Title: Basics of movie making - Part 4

In this video series we're looking at the basics of movie making. In this particular episode we're looking at Shot Reverse Shot, Eyeline Match and Parallel Editing. So first let's look at Shot Reverse Shot which is used in interviews or in movies when two people are having a conversation.
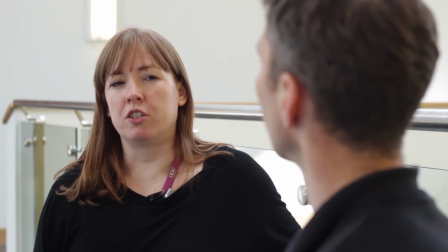21s
Can you explain the idea behind Shot Reverse Shot?
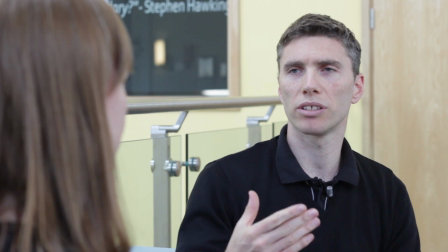24s
Shot Reverse Shot is used in interviews or conversations where you want to see the reactions of the interviewer and the responses of the interviewee.
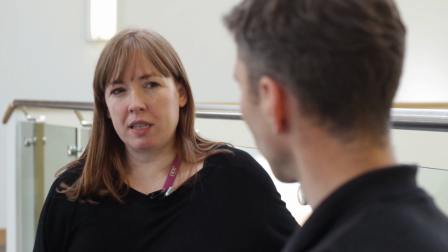32s
So here we can see the basics. In this case we have two people and we keep on one side so we're keeping to the 180 degree rule. And we look over the shoulder of one person to a medium close-up of the other and switch between the two.
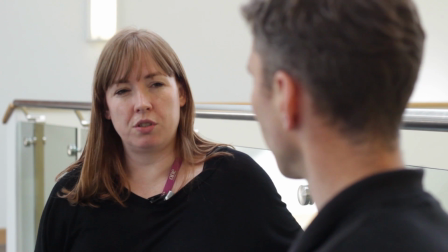46s
Noddies can be used, so what are noddies?
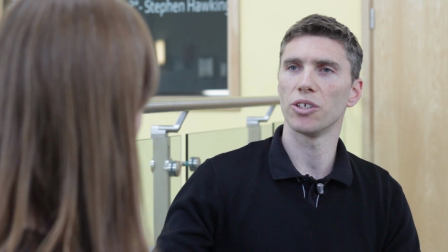49s
Noddies are used if maybe I make a mistake then we can cut to your head nodding like this and then back to me,
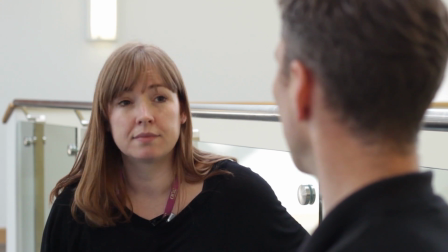57s
then we can either cut out something that I've said which is useless, where I've gone off for too long, or if I make a mistake, we can put the noddies in.
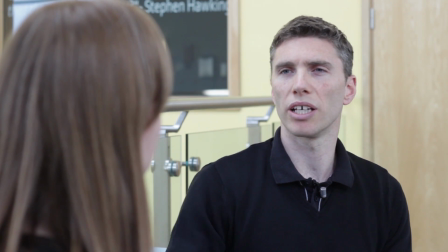66s
What about cutaways? How are they used? Cutaways are really similar to noddies, but instead of cutting to you nodding, we'd cut away to some sort of relatable content.
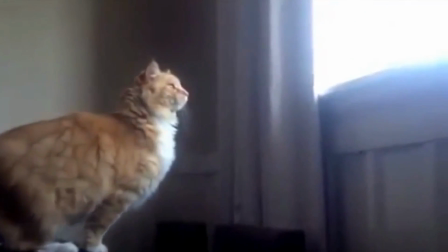74s
So if I were to say something like, we're talking about cats and I mention cats and how I love cats and their lovely long hair,
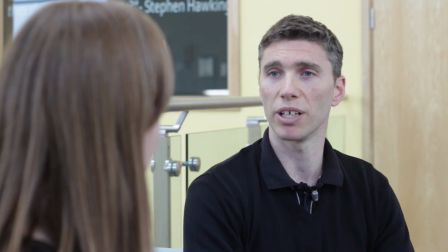80s
we can cut away to a cat at that point and cut some of what I was saying out because it was all boring. Can you do shot-reverse-shot with one camera?
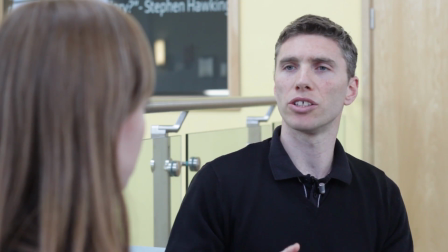88s
Yes, you can do shot-reverse-shot with one camera because you film all the responses from one side like we are now
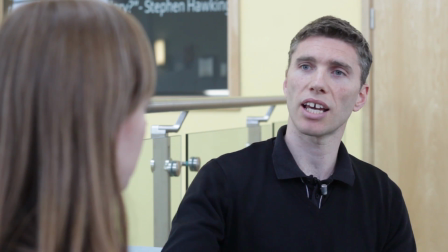93s
and we film all your questions and your noddies from the other side at a different time.
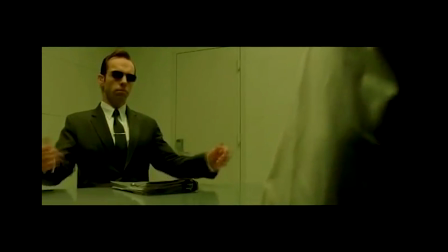Then there's the eyeline match, which is a very common tool, very useful and very effective for the invisible cut.
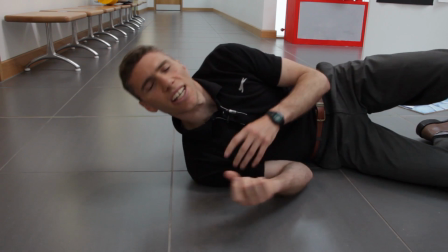119s
An eyeline match is where you... So it's where we cut to the point of view of what the subject's looking at. Another really useful tool is the parallel edit, which we've tried to explain in this really appallingly bad scene.
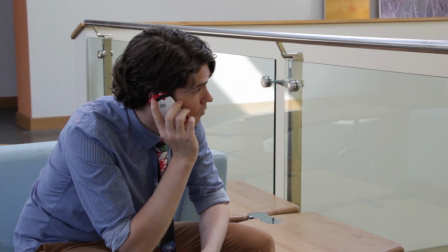137s
So we start our scene with Darren sitting on a bench phoning someone up. Notice how we've ordered the shots.
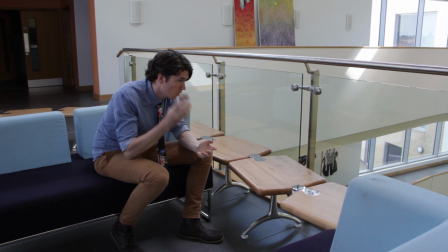144s
We've gone from a long shot to a medium shot. And the cut is an invisible cut, where the action matches.
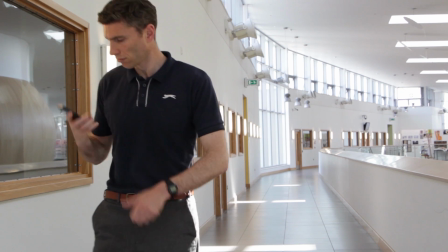150s
We then cut to the person who answers the phone.
Hello? Dude, where the hell are you?
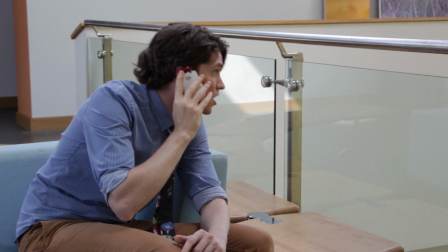155s I'm on the other side of the college, two minutes away. Oh, I think she's seen me. Okay.
So our two scenes have emerged.
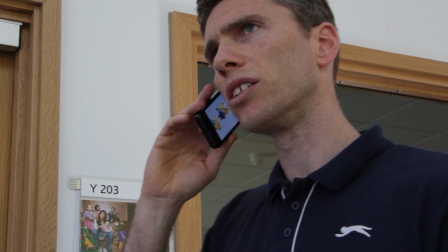163s
One with Darren in grave danger, the other with myself on my way to try and help. Cutting between the two scenes like this is known as parallel editing.
Oh, okay.
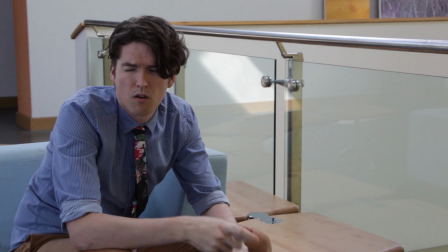176s
Notice the eyeline match here when he realizes Sophie's been watching him all the time.
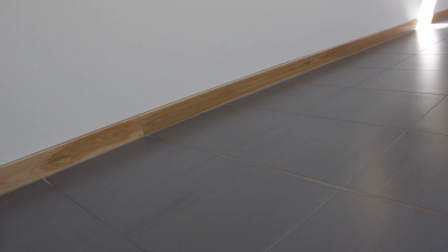Now in our parallel edit the two scenes merge together but they don't always have to. In this scene from the film Snatch we see quite a creative use of the parallel edit.
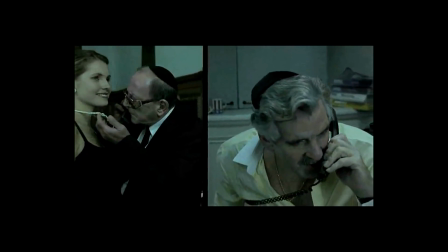203s
In this particular scene we can see an old style of parallel editing created with a split screen.
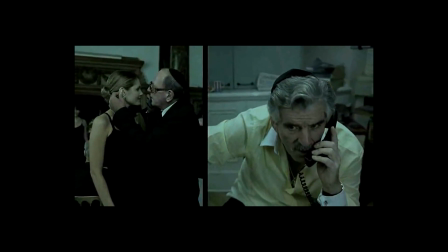209s
This used to be a common way of showing a telephone conversation.
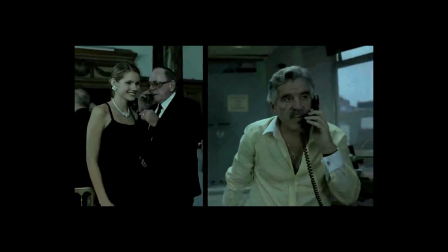213s
It's edited in quite a fun way here with the split-screen moving depending on the action or who's talking.
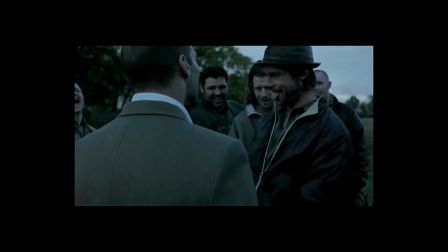220s
Now later we see another type of parallel edit.
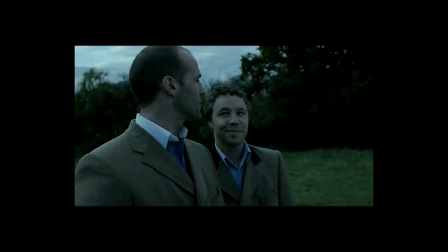223s
In one scene our main protagonist, Turkish, is about to bet on whether a pair of lurcher dogs will catch a hare.
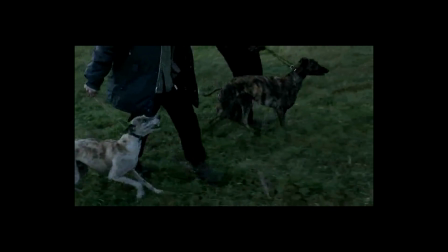233s
In our parallel scene, which is happening at the same time Tyrone
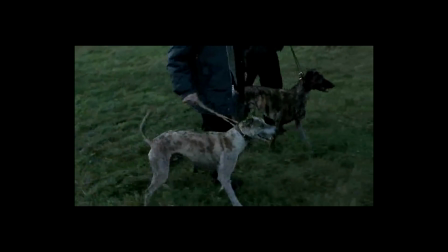240s
is being chased by two nasty gangsters and if captured he's going to be in big trouble.
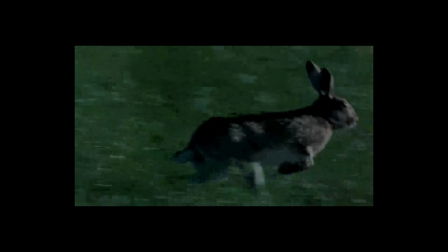247s
What's really clever about this is that the action from both scenes have been matched so the chase scenes work together.